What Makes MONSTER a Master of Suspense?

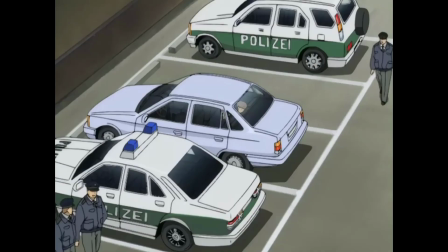260s
In a situation like this, Tenma is in enemy territory. If he were to be found out right here, that would be the end.
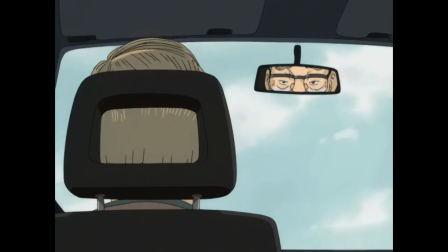267s
This overall episode has minimal action, but it still succeeds in chugging along the train of suspense, the train that just won't stop.
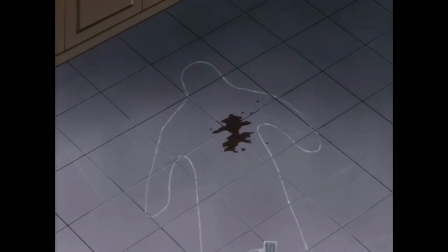275s
Soon after this, Tenma is doing some investigating on his own to figure out information surrounding the true killer.
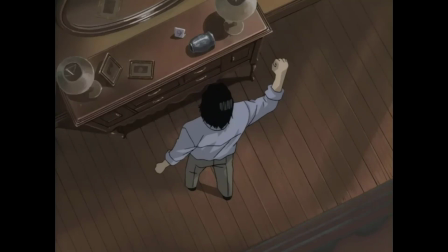280s
He's slowly putting pieces together and coming towards his own version of the truth.
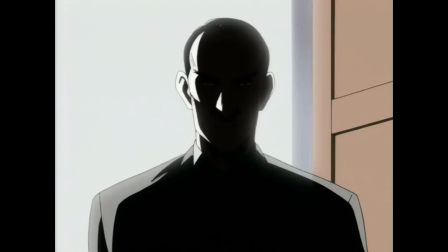284s
But just when things have been going a little too well, the door opens to reveal a mysterious person, and Inspector Lungay steps out from the shadows.
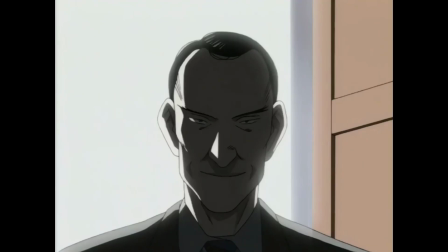294s Hello, it's been a while.
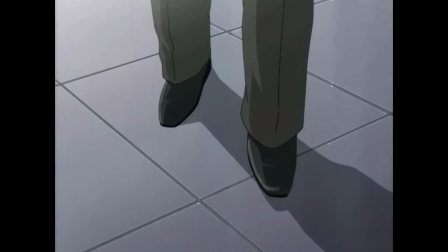300s So we finally meet again, Dr. Tenma.
He's been closely following the case himself, and believes that Tenma is the evil mastermind.
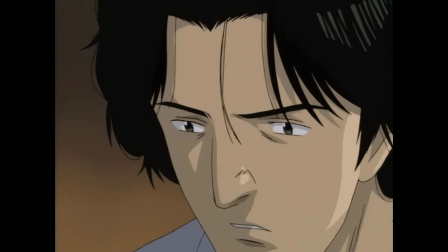308s
As per usual, the suspense is built with one character chasing another.
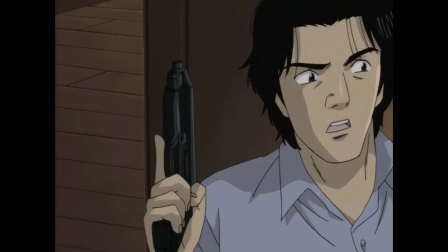312s
With the sudden realization that Lungay has entered the very same building of our main character, there's not a whole lot of methods for escape.
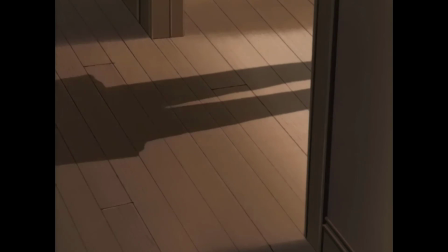318s
The confrontation is exciting, as so much has led up to this point. It's also terrifying, since we've seen before, that Lungay is not playing around.
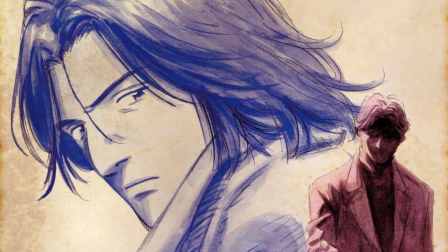327s
These kinds of moments happen more often throughout Monster than I was expecting. You could get through an episode or two and assume everything was fine, but time and time again,
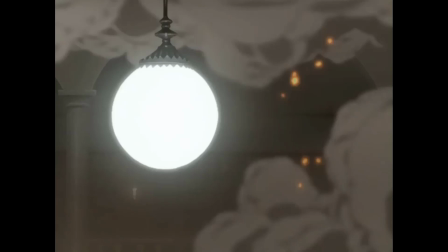336s
the show still tiptoes into the unknown, hearing a gunshot and not being able to see who actually got shot,
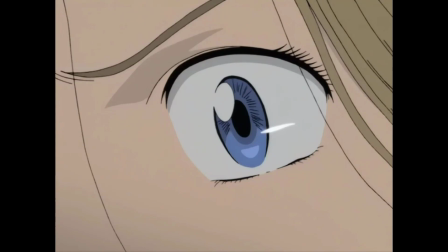341s
listening to the voice of someone in danger without knowing what's happening to them.
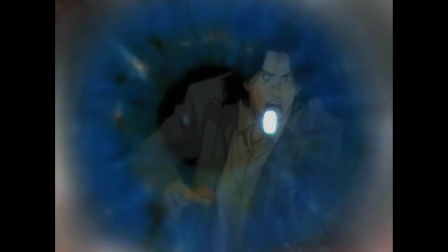345s
I could just keep going on with these examples, but I also think you should experience it for yourself too, at least if you haven't already watched.
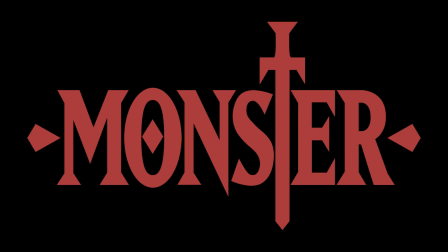352s
However, if we're talking about what makes Monster a masterclass story of suspense, there's one scene we need to look at.
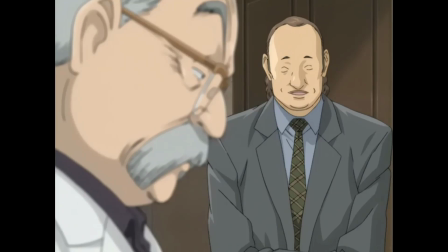359s
It may not be the number one thing in the entire series, but it includes every little thing I've talked about in this video, and then some more.
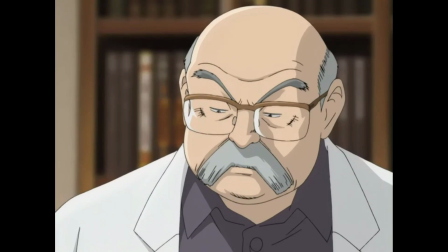365s
Meet Julius Reichwein, a psychiatrist for one of the other big characters in the series. Episode 30 is centered all around him.
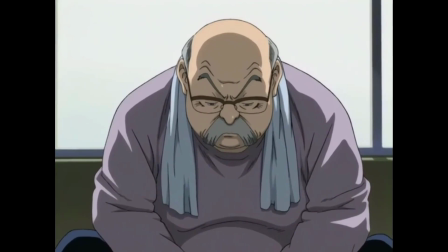372s
We take a step back from nearly everyone else, and instead just follow this determined man.
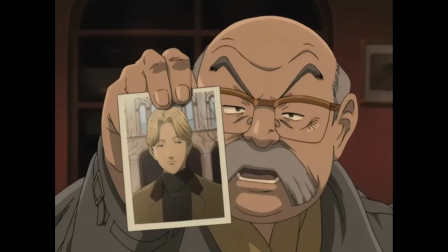377s
Not a whole lot was known about him prior to the episode, so it only made sense for a bit of background. He's on a mission of his own for a friend, and he's doing some investigating?
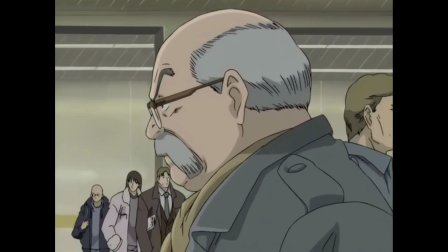385s
Well, if you've learned anything about this series by now, it's that looking for answers might just lead you down a dark path.
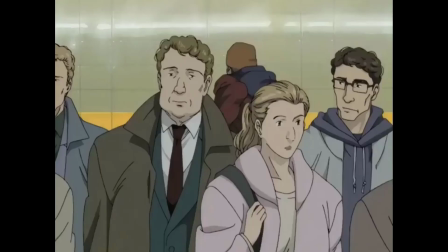392s
You'll be followed, and getting too close to the truth means that your life won't be safe. For Dr. Reichwein, he nearly gets pushed onto a train track as the train is on the way.
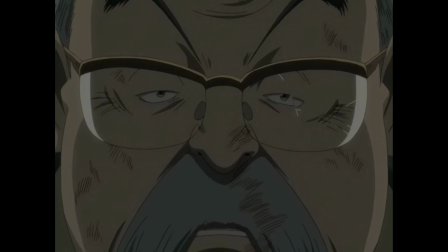400s
Luckily, he makes it out alive, and then promises to his friend once again that he will find some answers.
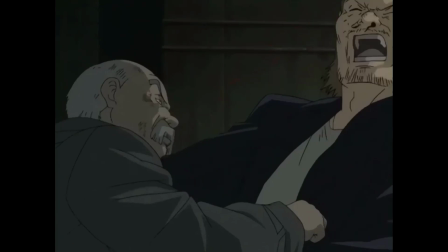406s
With his goal clearly known to the viewer, the motivation is set. We become attached to this character.
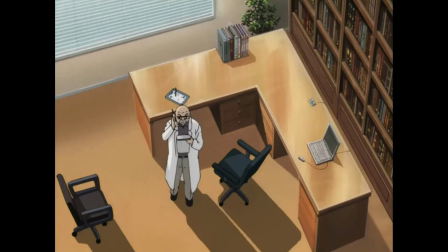411s
And with that, one of the most suspenseful scenes in the entirety of Monster can begin.
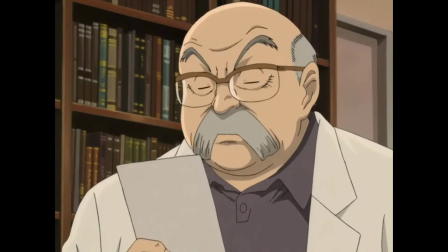416s
It's the end of Dr. Reichwein's workday, and he only has one person left to see before heading home for the night.
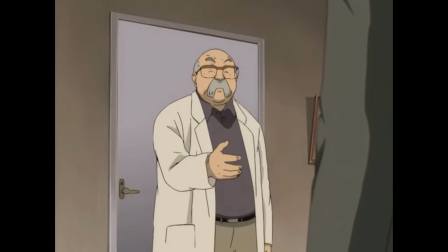421s Uh, good evening, Dr. Reichwein. Mr. Hess. Ah, welcome.
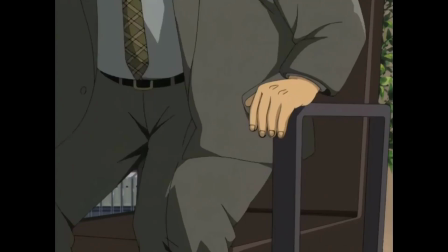426s It's, uh, nice to meet you. Please, sit down.
He meets this mysterious man that we don't see the face of for the longest time.
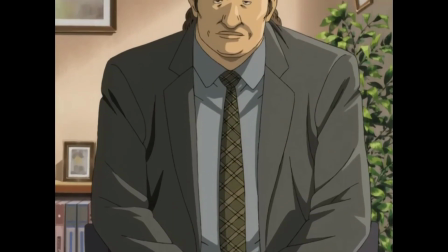433s
When his identity is revealed, he looks familiar to someone we've seen before.
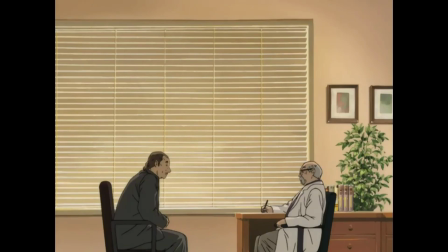438s
For the purpose of this video, and to avoid spoiling everything for newcomers, what you need to know is that he's a bad guy.
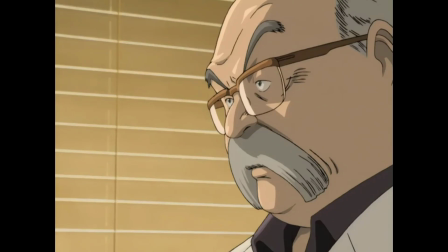444s
His name's Roberto, and he's trained to kill. He also has his target locked right in front of him.
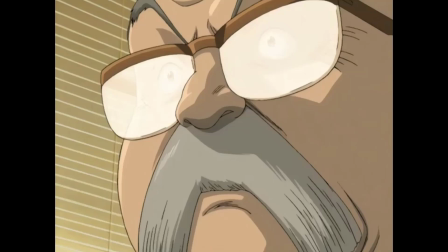449s
The scene continues like a normal session, until Dr. Reichwein realizes that this is no ordinary man.
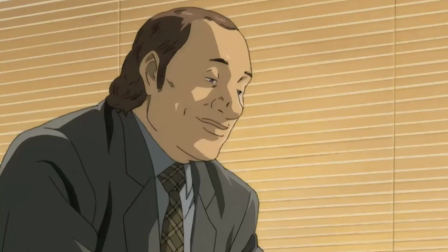455s
At this point, each character has an objective that can be described in a single word. For Roberto, kill.
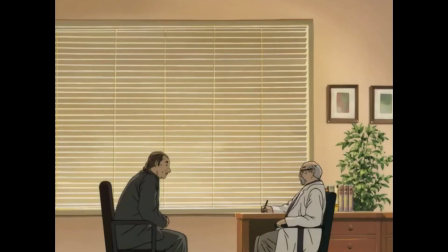461s
And for Dr. Reichwein, escape.
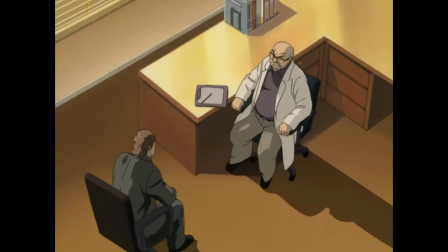463s
The tense music slowly escalates in the background, as our hero desperately searches for a way to escape without letting on that he's trying to escape in the first place.
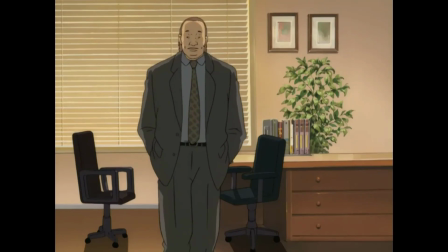471s
By using the excuse that he needs some tea, he stands up and starts walking away. Roberto follows.
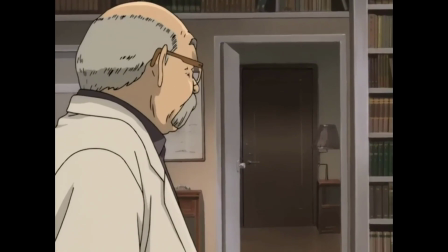476s My secretary's already gone for the day. She has a date.
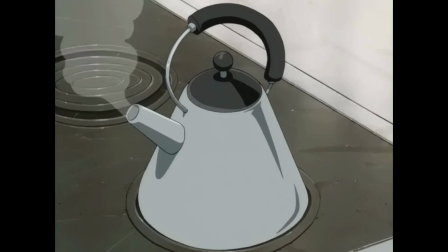484s
Any sudden movements could be catastrophic. Reichwein looks at a door, it's locked.
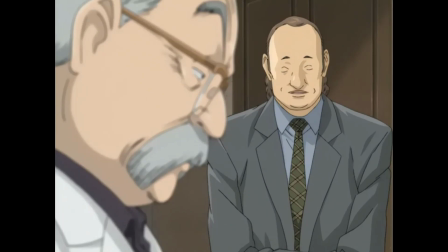488s
He slowly heads to the kitchen, getting tea ready and thinking about what to do next, while the idea of escape never leaves his mind.
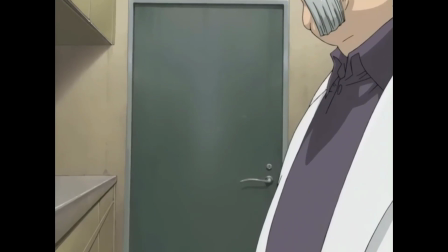495s
The music becomes even more intense, his eyes widening, his glance focused on the door to see if he can get out.
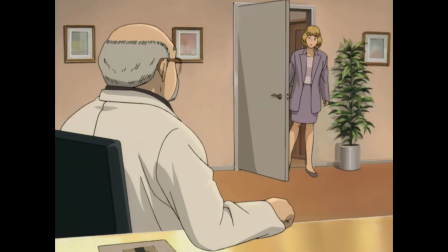501s
Did his secretary forget to lock it like she always does? Or was this the one time she did lock it?
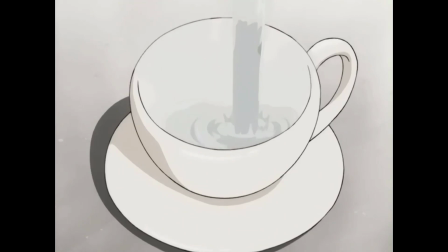506s
Could Dr. Reichwein make it out alive?
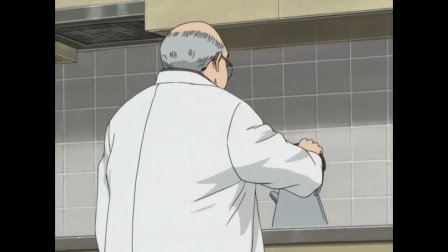508s If you want to make amends towards your wife, you need to start talking with her.
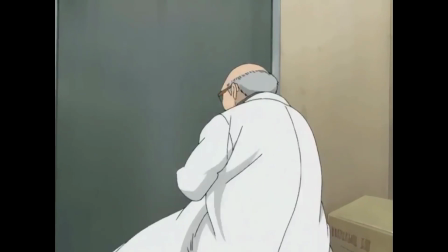519s
He charges forward, turns back, and splashes Roberto with a surprise cup of burning tea.
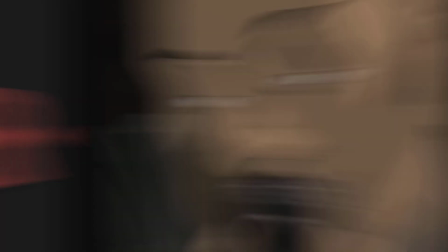524s
The pursuit continues as Roberto pulls out his gun, the scene just keeps getting better and better, and then, well, you're just gonna have to watch Monster and see what happens.
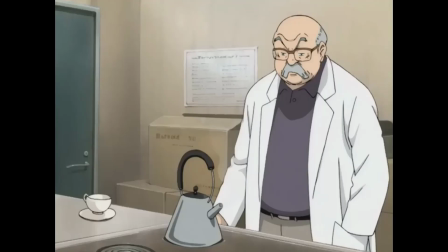533s
But what makes this confrontation so powerful? Why is it one of the best examples of masterful suspense in the series?
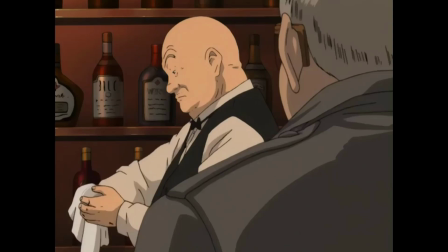540s
For one thing, it was the buildup of this character.
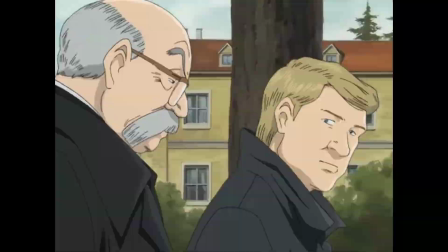542s
Like I said earlier, we didn't really know a lot about him, but when something big happened and he made a goal for himself to search for answers, the viewer roots for him.
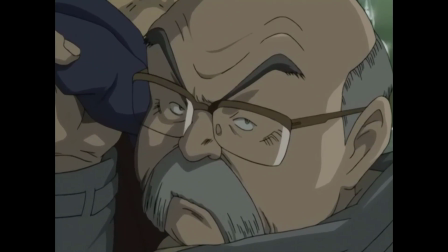550s
They want to see him achieve that goal.
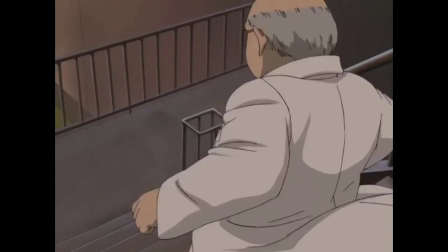552s
Now that he has a major purpose in the overall story, immediately plunging him into life-or-death situations is what makes all of this so thrilling.
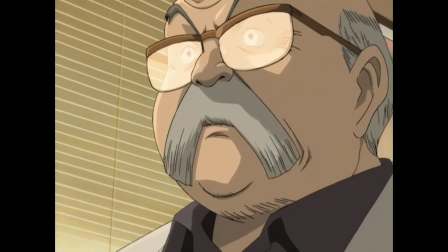560s
This scene also works because he's heavily limited in what he can actually do.
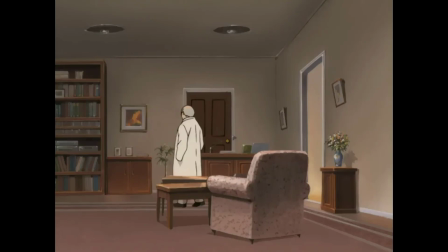563s
This is a small, closed environment with locked doors and absolutely no one else around.
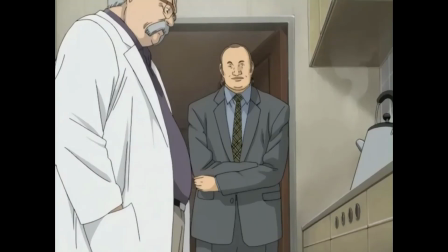569s
It's a highly experienced hitman versus just a normal psychiatrist. Quick thinking is the only real way to get out, and that's especially shown here.
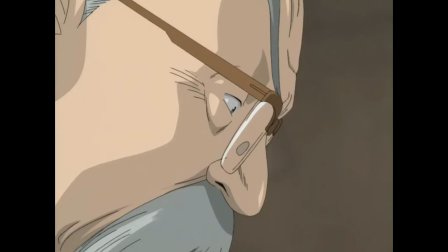577s
In this shot, Reichwein is pouring a cup of tea to try and act normal. Roberto takes a step closer, and the escape begins.
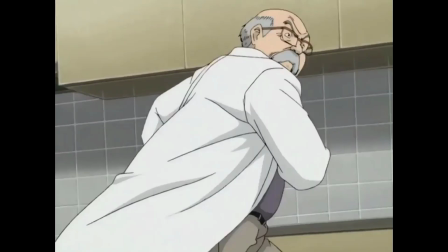584s
What you'll notice is that this shot intentionally blocks out what's on the kitchen counter. When Dr. Reichwein makes it to the door, you assume he's turning the knob to escape.
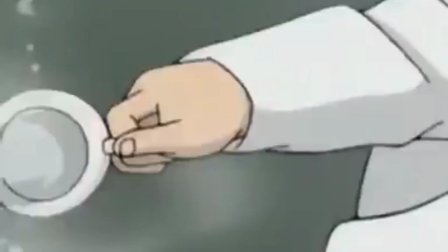593s
That's the only natural thing to do. But no, he turns around instead, and the hidden weapon of tea is revealed.
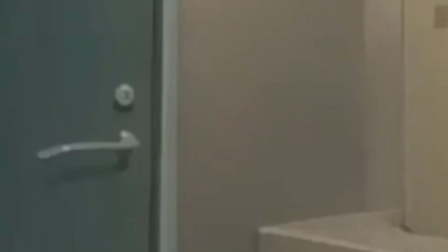599s
Even in one of the most intense confrontations in Monster, every second that goes by is a second where the unpredictable can happen.
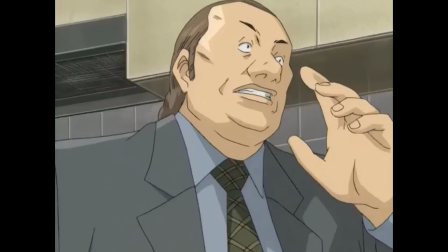607s
The viewer assumes this teacup is left on the counter, and yet we don't see his hands until a few moments later.
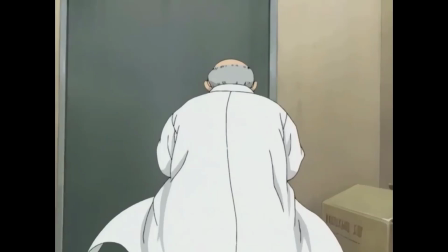613s
It's a surprise that challenges the viewer's expectations, and if he tried to turn the knob like normal, he would have gotten shot in the back, and that would be it.
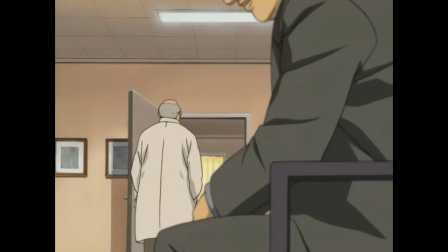620s
All of what I described to you here took place over only a few minutes.
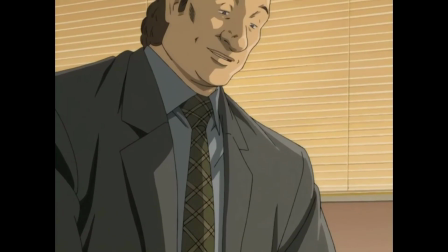625s
It was the action packed payoff that the entire episode was building up to, and it managed to deliver because of all that setup.
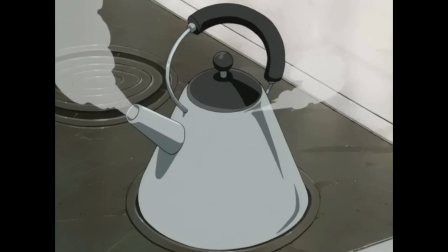630s
This is the essence of why Monster is a master of suspense,
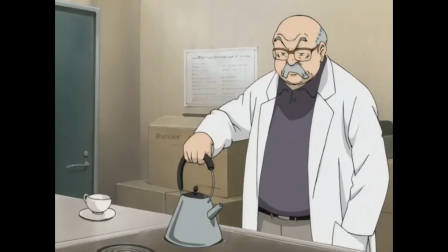635s
slowly but surely setting the stage for what comes next, facing off against the unknown, making quick decisions, and genuinely being unpredictable.
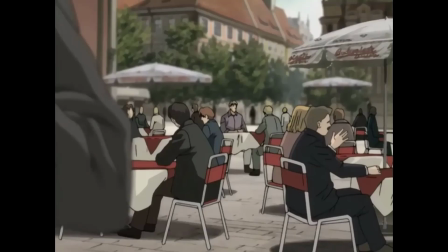643s
Urasawa is never afraid to put his characters in danger, and Darkness is always lurking nearby.
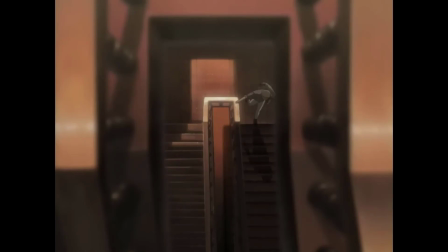648s
So that was only a deep dive into a single scene, but I promise you, it is nowhere near the only one.
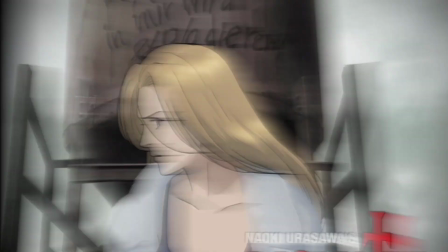654s
Monster is the kind of series that just keeps going and going with the quality.
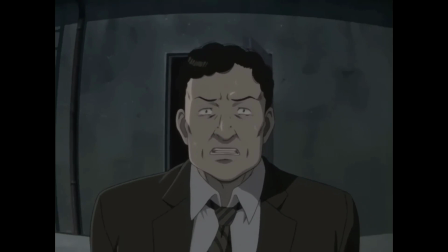658s
Some might call it slow at times, but the buildup and suspense cements itself as one of the most well-written Japanese stories in a long time.
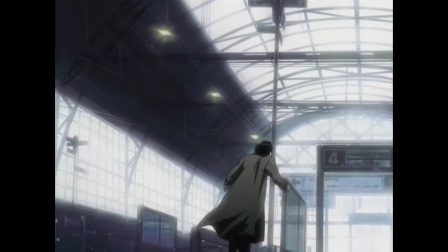665s
What I talked about is only scratching the surface, so if it sounds interesting to you, be sure to give the series a watch.
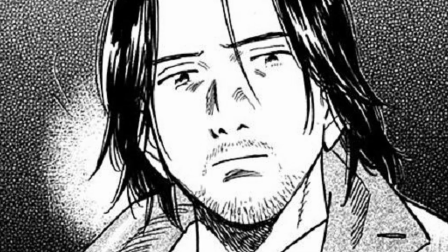671s
Just be warned, it's not for the faint of heart.
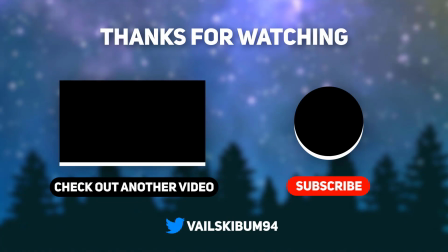679s
But anyway, that's all for this video. Subscribe for more awesome cartoon videos, give a thumbs up, and comment below what you think. Thanks for watching, and I'll see you guys next time